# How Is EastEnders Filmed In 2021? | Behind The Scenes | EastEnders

Morning, it's Millie here who plays Dottie. I know sometimes it can be hard to tell with these masks on. So already this morning I've had my temperature checked upon entering the BBC building to make sure that I'm within the healthy range.
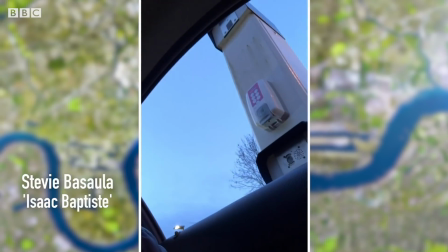Here I am at the front gate getting tested. Go on. There we go. Nice. Alright. So I'm in the building. We've got these one-way systems.
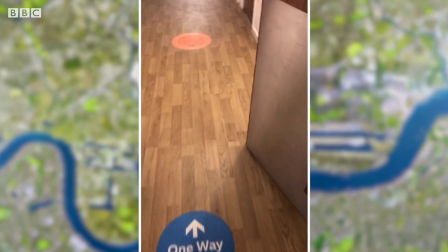See those arrows? Lead you right down to my dressing room.
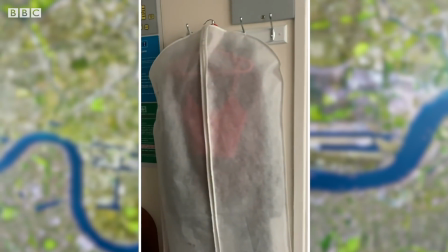Mr. Stevie Bassola. Now our costumes are kept outside our dressing rooms in these bags.
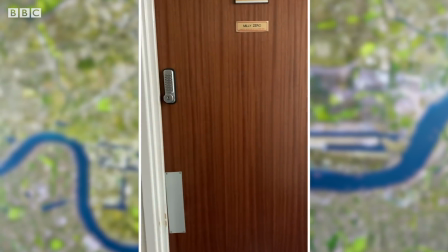They used to be put inside, but now nobody's allowed to enter our dressing rooms except for us because of hygiene.
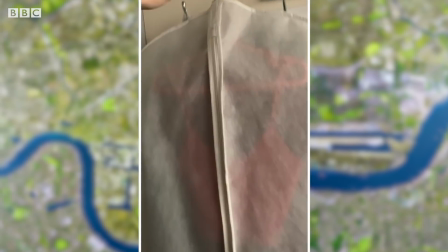So I'm going to collect my costume and put it on.
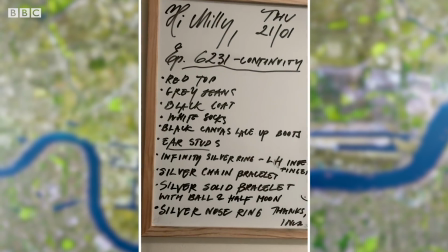Also, the costume department write out all the details of what I've got to wear, including all my jewellery and everything, so that I'll never forget, which is really helpful. So now I'm just heading to makeup.
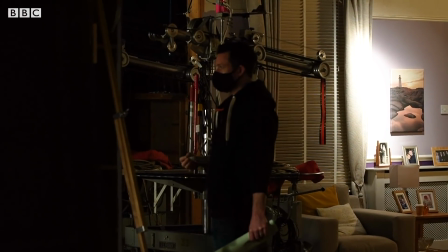Hello, I'm Chris McGill and I'm a director with EastEnders. Filming today in the era of COVID-19 has a similarities to how we would film 12 months ago, and yet a great deal of complexities that we didn't have to consider. This is my first block back since EastEnders was off the air, and I remember having a conversation with John Sen, the series exec producer,
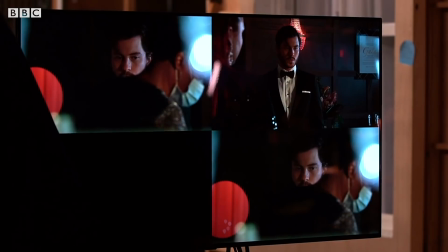about some of the techniques that they were using to get what was written on the page onto screen. Obviously, when you're reading a script through and you've got 5, 6 individuals sitting around a coffee table,
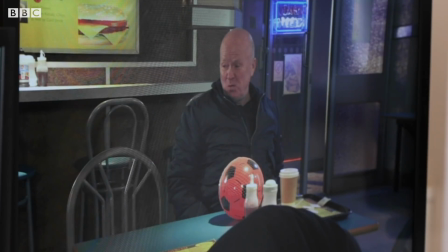every one of them eating, then what may read nicely on page doesn't instantly translate onto screen, especially when you have to keep 2 meters distance from one another, cast and crew alike.
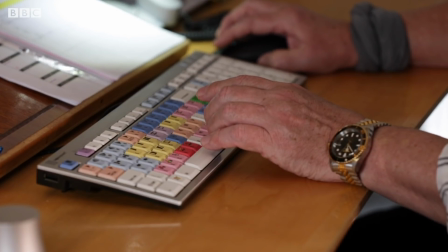I'm Stephen Young. I'm one of the video editors on EastEnders. When the script calls for lots of people in one room, it's obviously an issue.
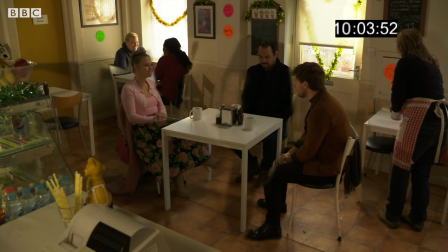So the way around it is with making plates, which means the camera has to stay still,
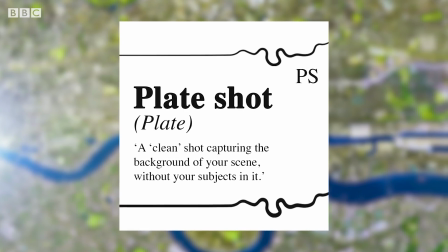nothing must move, and the actors come in and do their bit, and we then lay those plates together.
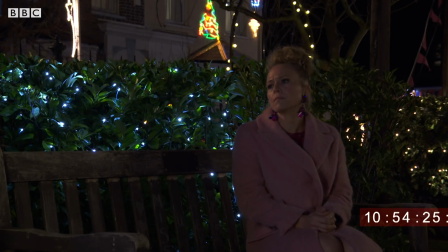So this is one I'm particularly pleased with. This is Kelly sitting down, and actually Mick was just out of shot.
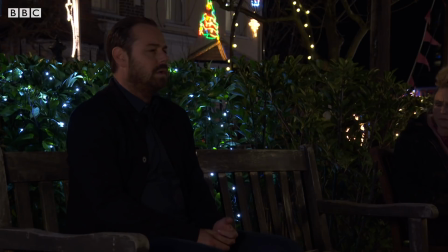To put pressure on you.
But this just being slightly, because it's not square on, it's slightly off to one side, it's a nicer, it doesn't look like an obvious plate.
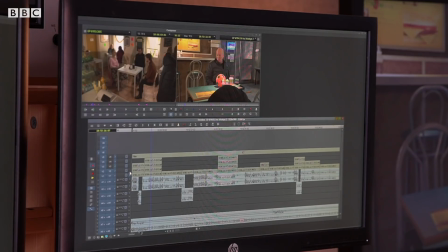I mean, the reason we do this is we've created a kind of new Walford, and people are washing their hands, and people are,
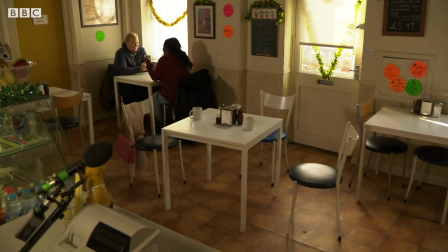and you can see those cleaning stations around, but we've created Walford as normal as possible because the drama's in people being close together. Hey guys, so yeah, that's me ready as Dottie in my makeup. As you can see, I have to do my own makeup now because unfortunately the makeup artists aren't allowed to touch our face. But we did receive tutorials from the makeup artist wearing full PPE at the start when we came back after lockdown, so we could kind of learn the skills we need to do our character makeup. And I learned a lot from that. It's been interesting taking on that role as well. And also if we ever get stuck with anything, we can come back and then they can teach us how to do things as well. So it's been an interesting new way of working for sure. So yeah, I'm ready in my Dottie makeup to go on set. So the biggest challenges so far for me as playing Karen, she's so tactile. So for me, it's not being able to touch people in the scenes, which is really natural for her. Even if it's just a little pat on the back, having a laugh or a hug.
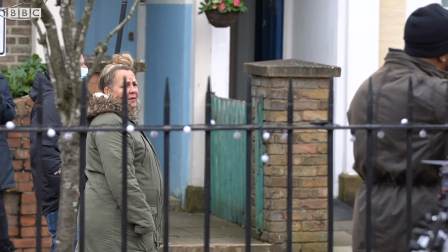Now you've got to find it using other ways, in the eyes, and any other way you can find really. But it's really difficult. That's the biggest challenge.
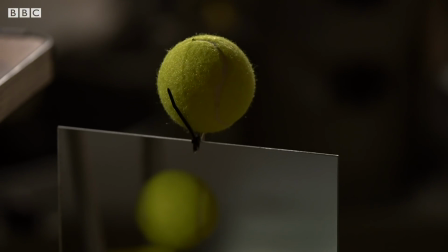When I first got confronted with a tennis ball, I was like, how am I going to do this? Look at the tennis ball. Feel the tennis ball, connect with the eyes.